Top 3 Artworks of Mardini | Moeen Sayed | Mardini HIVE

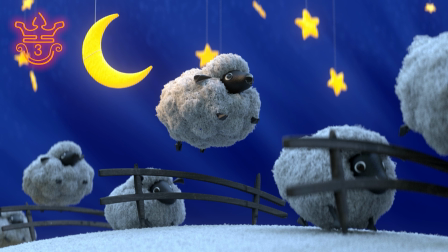[4:17]
There's also what appear to be maybe stars in the far distance, or this could just be the wall of the baby's room. And then there's other elements that are just technically impressive. For example, the wall on these sheep. It is incredibly well done. This is well detailed. There's good variation.
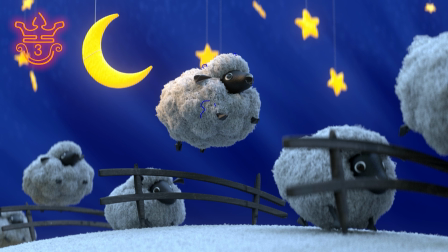[4:33]
As you can see, there's some curling and some frizz, and there's almost a looping in the hair at certain points. And this is carried through into the ground. It's got a very soft feel to it, almost like a baby's blanket.
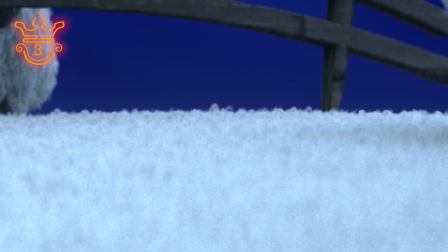[4:44]
And this doesn't appear to be texture driven on the ground because if we take a look at this area over here you can see that there's actual loops in
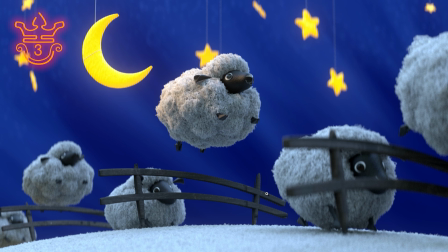[4:52]
the fabric right and all of those tiny elements really add to this and this is honestly one of my favorite entries of the entire competition I love it and the thing about it is that it's just so memorable even after the competition ended I had this image sort of lingering
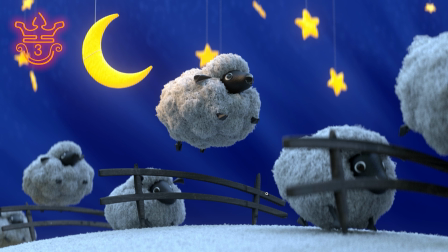[5:08]
in my head it has such a charm to it a whimsical feel that carries a childlike innocence with it and for that reason I definitely believe that this deserves one of the top three spots and it rightfully earned it. So this was a beautiful entry by Asuka.
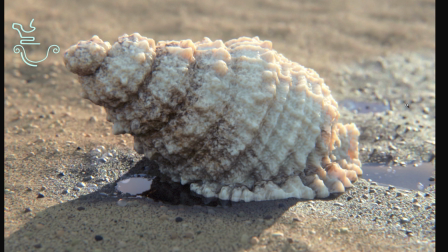[5:23]
In second place we have this entry by Mochi. Funny thing about this entry, this is actually my brother's entry. Now as a judge I couldn't vote for my entry and I assume that I couldn't vote for my brother's entry so I didn't. so
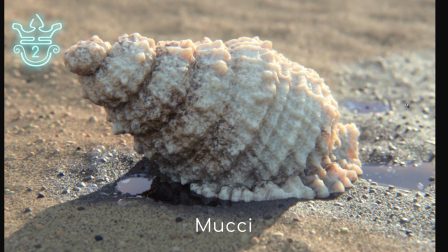[5:38]
I didn't vote for this entry however he made top three and so I thought that that was pretty awesome that even though I didn't vote for him he still managed to make top three. There's a few things about this that I think really make it stand out and generally I would say that realism is just one aspect of a good render.
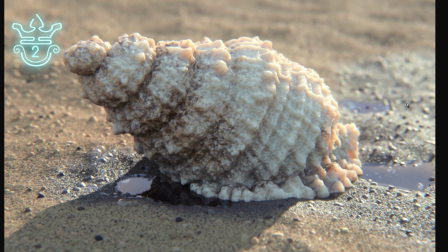[5:57]
There's a reason that various art styles exist and it's because they give you different feelings. Now I'm going to firstly go over the things that make this such a good technical render. And then we can address what makes this a winning entry in my mind. So this is a shell sitting on the beach, and this was for day nine beach, right?
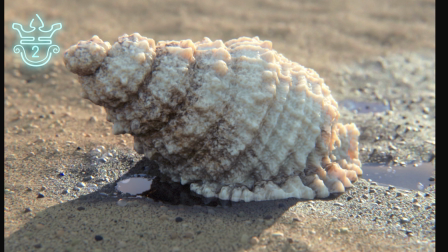[6:16]
So it is aligned with the concept. And you can imagine that the tide has come up and then receded. And what is left are these small pools of water around the shell, as well as some bubbles and a variation in the wetness of the sand, right?
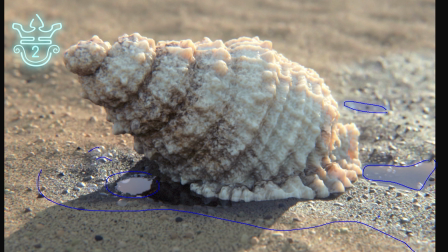[6:31]
Those elements alone add an incredible level of detail to the shot. It adds to the realism. Furthermore, you have variation in the sand. There's some big stones over here and there's some dark stones and light stones and there's these small ones and even the small stones have variation.
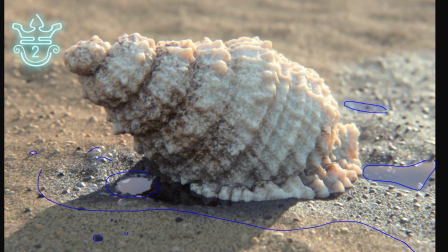[6:46]
Some dark areas and some light areas, right? Great variation. In the background, you can see that the shadows catch. There's large scale noise as well as a high frequency noise making up the finer details.
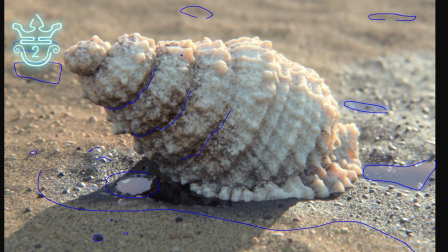[6:57]
As for the actual shell, you have this great detail in the crevices over here and you also have this exquisite variation in the subsurf. As you can see over here, the way that the light catches on the subsurf varies across the surface and so this adds to the realism once again.
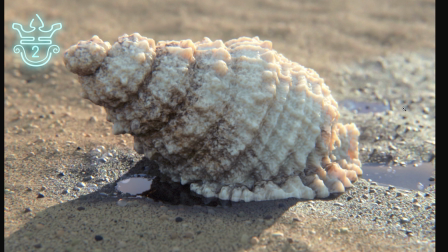[7:13]
But as I mentioned, realism isn't enough. So the reason that I think that this is one of the best entries in the competition is once again because of the feeling. the winning entries all have a particular feeling to them and that's what makes them memorable.
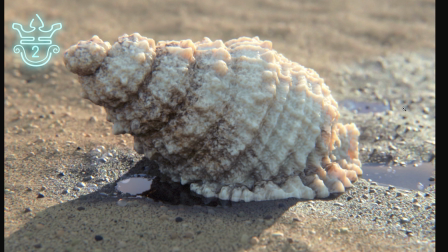[7:27]
The third place entry by Asuka has a charm to it and this entry has an almost wistful dream-like quality to it. There's this afternoon sun that hits the edge of the shell over here and provides a little bit of glow off of the edge and
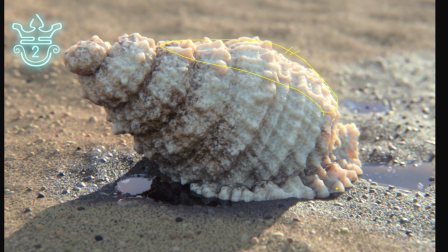[7:42]
you can almost imagine that you're just walking along the beach and you come across this and it has a very soft feel and all of these things make it memorable that along with the realism. So of course technically there's all of the other impressive things in terms of rendering. There's some chromatic aberration. You can pick this up in the color variation.
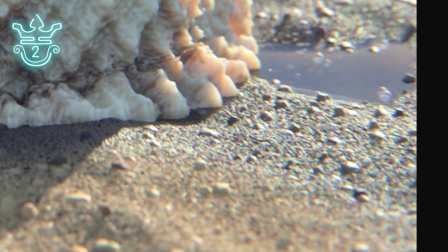[7:59]
If you zoom into any of the edges as you can see over here there's a U separation in the stones.
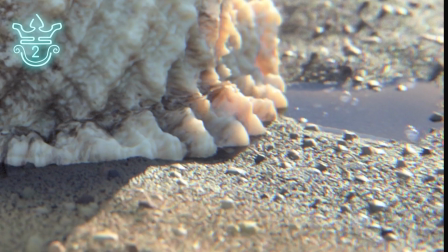[8:05]
It splits the red and blue. That's just chromatic aberration. That's naturally occurring in optics but when it comes to 3D that's something that you can add.
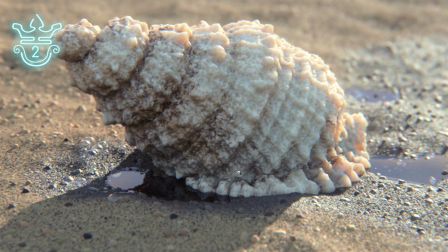[8:13]
And so that was added once again for realism. And so all of that also blurs the line between CGI and photography. And so utilizing things like that set this apart, right?